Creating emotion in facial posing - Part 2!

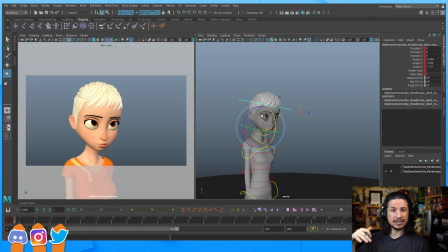[20:38]
Just kind of exploring more on facial poses and going over some ways we can exaggerate things. So it's really important that we get that head angle.
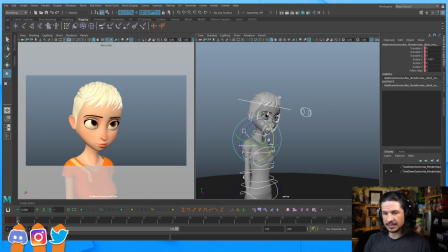[20:53]
So let's get that in here. And from there, I'm just going to set another key and we'll kind of work in stages so we can see how it progressed through the whole thing.
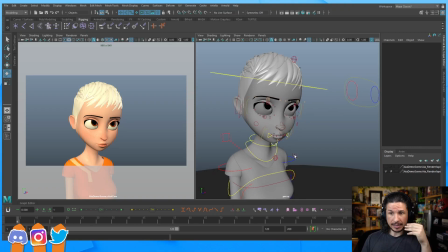[21:02]
Now, like I was talking about yesterday, the next thing I do when I'm trying to create a pose is I make the quick block out of the face. This is not trying to get all the little details, but just putting in the main expression.
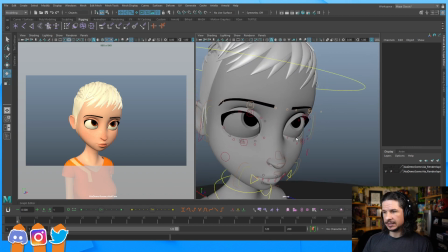[21:18]
So, for example, here, if she is kind of pouting, so I'm kind of going for this pose. Head down, brows down. Well, let's start with the main brow action. That's going to be brows down. Already, that helps a lot. And when you're pushing the brows,
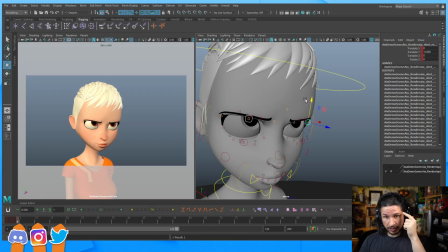[21:37]
the biggest thing to do is look for the overlap of the brows, especially when you're moving them down. I see way too many animators as they're moving their brows, they bring them down just to the eye and then no lower. Brows go way down. We saw that here. If I just, without even like, my brows are neutral. If I do this, look at that. The brows are covering the eye. That's just neutral.
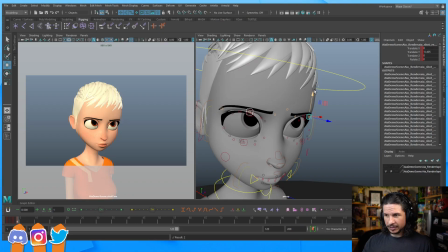[22:07]
When we're doing this and then adding that pout, we want those brows to cover the eyes. That's what's going to push the expression. And you can see already that is making the character feel much more interesting right there.
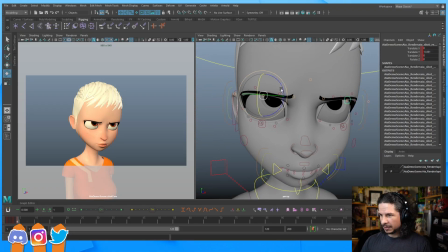[22:23]
Okay. So we've got a basic brow angle here. I might rotate them just a little bit to add just a tiny bit of anger in there.
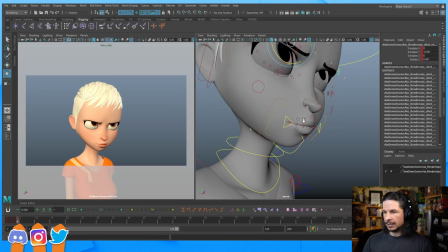[22:32]
Just a little. Now, let's go to the eyes.
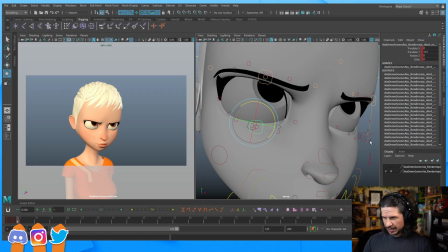[22:38]
The eyes, I'm probably just going, if she's down here, I might just add a little bit more squint to the lower lids. Just to make her feel like she's got a little bit more tension.
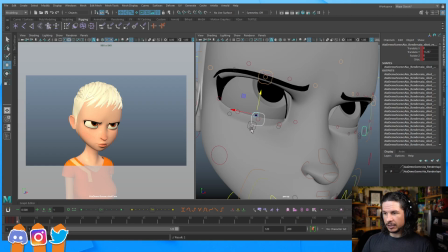[22:50]
Kind of flatten that out a little bit more. Now in the early block out, I also like to use the skin control here if your rig has it, because this is going to really help sell whether a character is tired or more active.
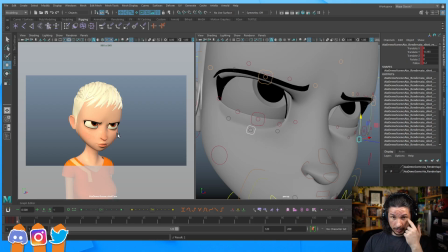[23:05]
So for example, if I lower this, we get more lower lid. It makes her feel like there's bags under her eyes. She feels tired. If I bring this up, it adds more tension. It makes her feel like she's even angrier. And then let's bring the mouth into it.
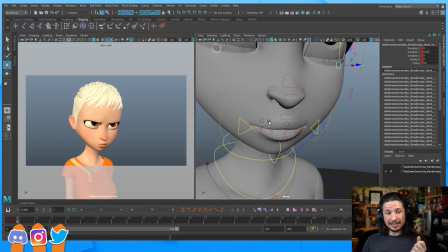[23:25]
So in the mouth, the big things that I need to do is I need to think of what's going to happen. So if I want that pout, pout. Bottom lip goes out. That's definitely a big thing. And now this is again where your mirror comes in. So try this. See what happens with my chin? So if I pout, the whole chin goes forward. You can actually see it happening in the jaw too. The jaw is moving forward slightly. So if I pout, even if the lower lip, the whole jaw is moving, and the mouth gets narrower ever so slightly.
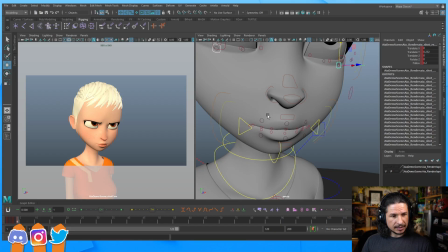[24:09]
So, let's see. You were saying something about the squint on the eye corners on smiles versus anger.
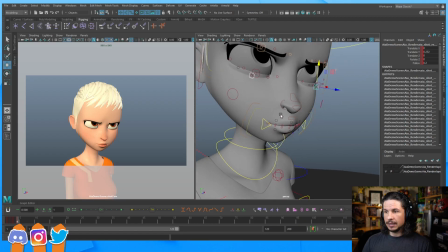[24:16]
Can you repeat that? Oh, so that was yesterday. So yesterday, the squint on the eye, we're going to get into this a little bit later on, but I can cover it here. The squint on the eye is different when you're smiling versus when you're angry, because it goes from the outside to the inside. You can try this yourself. So if you smile and squint your eyes, you'll notice that it's tight out here. The cheeks are pushing out and you're squinting and you're getting a little bit of a tighter read on the outside of the eye. Now, if you sneer, you bring your face in and into the sneer, everything gets tighter on the inside right here, and it's loose out here. So that's how you kind of push anger versus happiness. Outside, happiness. Inside, anger. In anger, everything's coming out here. Happiness, everything's coming out here. So it's really just that.
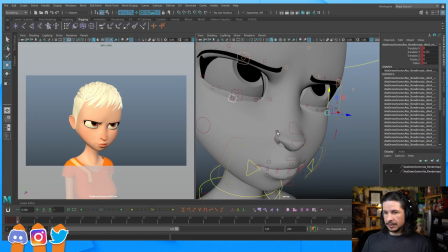[25:16]
So with this, let's kind of, we're going to get that onto the next phase.
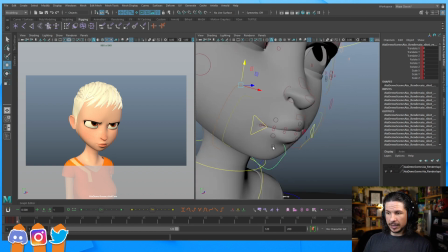[25:22]
Right now, we're just focused on kind of this early quick pass. So she's going to pout.
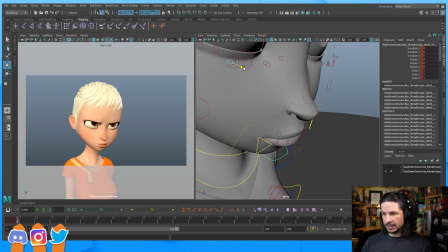[25:28]
That jaw should come out slightly. Just a little bit. I don't want to go too far, or else we're going to start getting undershot jaw like that. But it's going to go up, and then I can probably rotate it up a little bit to add a little bit of squash to the face.
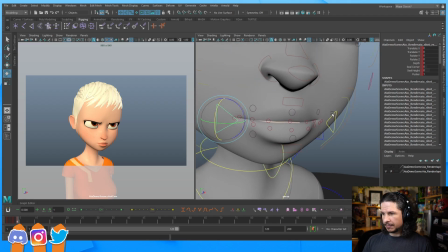[25:47]
And then let's take our mouth, make it a little narrower. And this is going to be the biggest thing that you can do. Move the mouth up and down. Whoop, like that. Now, does this look right? No.
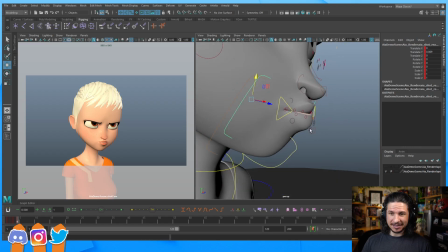[26:05]
Ugh, it looks terrible. What's wrong with it? Well, there's a lot of things wrong. One of them is that the lips are just not working right now. As we're doing that, our lips actually get tighter. So I'm actually going to do this now because right now it just looks like she's...
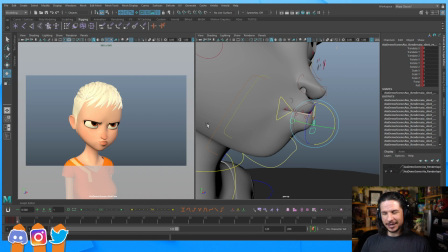[26:21]
I don't know what it looks like, actually. It just looks really weird. The lips need a lot of work. As we move our lips will roll in and out and tighten as we kind of move.
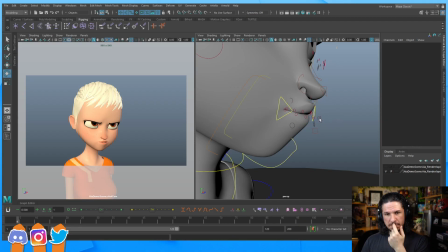[26:37]
So in this case, as you pout, your top lip kind of gets lost within the bottom lip. The bottom lip is the one that takes over.
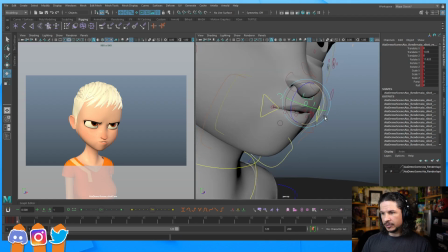[26:47]
If I want her to really feel angry, I'm going to just roll those in and take the bottom lip. Let's actually bring this back out just a little. Take that bottom lip and move it up. Look at that. Suddenly it works.
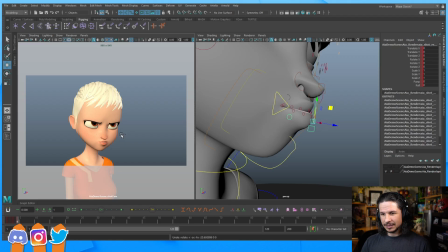[27:04]
And actually, you know, I'm going to undo this just so we have a comparison.
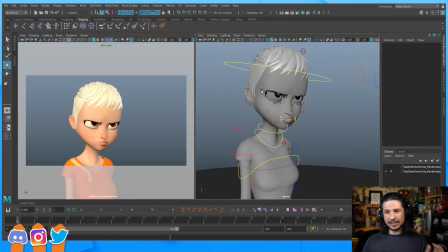[27:09]
So let's say this is our initial block out. We'll just work from here.
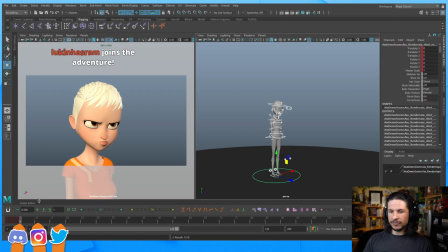[27:15]
And then move on to another key. And let's do that mouth again.
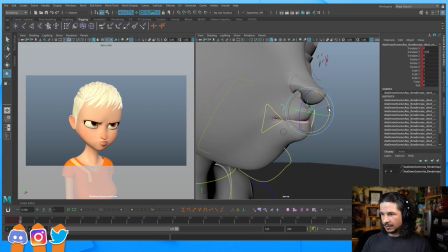[27:21]
So top lip rolls in. Get that nice tight kind of straight line right there.
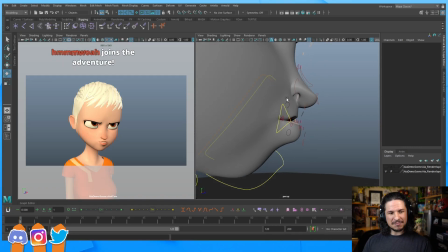[27:30]
You can even see it in profile, how that suddenly makes the mouth just tighter, kind of less relaxed. Let's take the bottom lip, do the same thing, and then move it up. Like so.
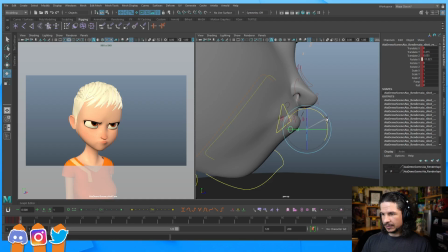[27:48]
Get that to just cover up like this. Okay, so this is just very quick first passing. Now, another thing that happens when we are doing that with our lips is our lips go out. So if I pout and kind of, the lip go out ever so slightly. It's not doing a kissy lips or doing the ooh shape, but it's still got some motion outwards, especially that bottom one.
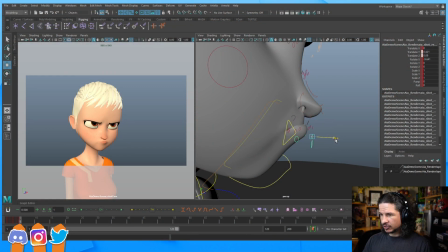[28:20]
So as I'm doing this, I might just try to push this out a little bit more.
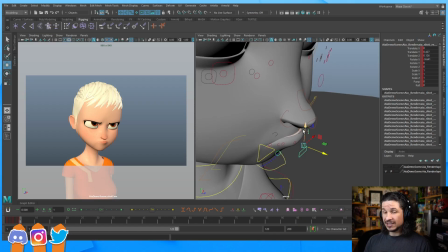[28:26]
Just a little. Always look at the depth of your mouth as you are posing it out.
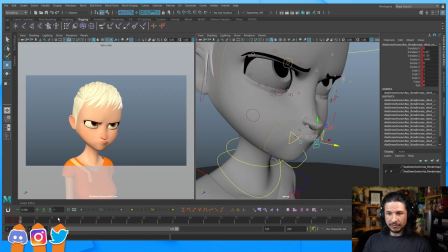[28:34]
Okay. So just from here to here, those lips are definitely feeling a little bit more strained and like she's actually feeling something. But what's missing? What's missing in this pose? Well, lots of things.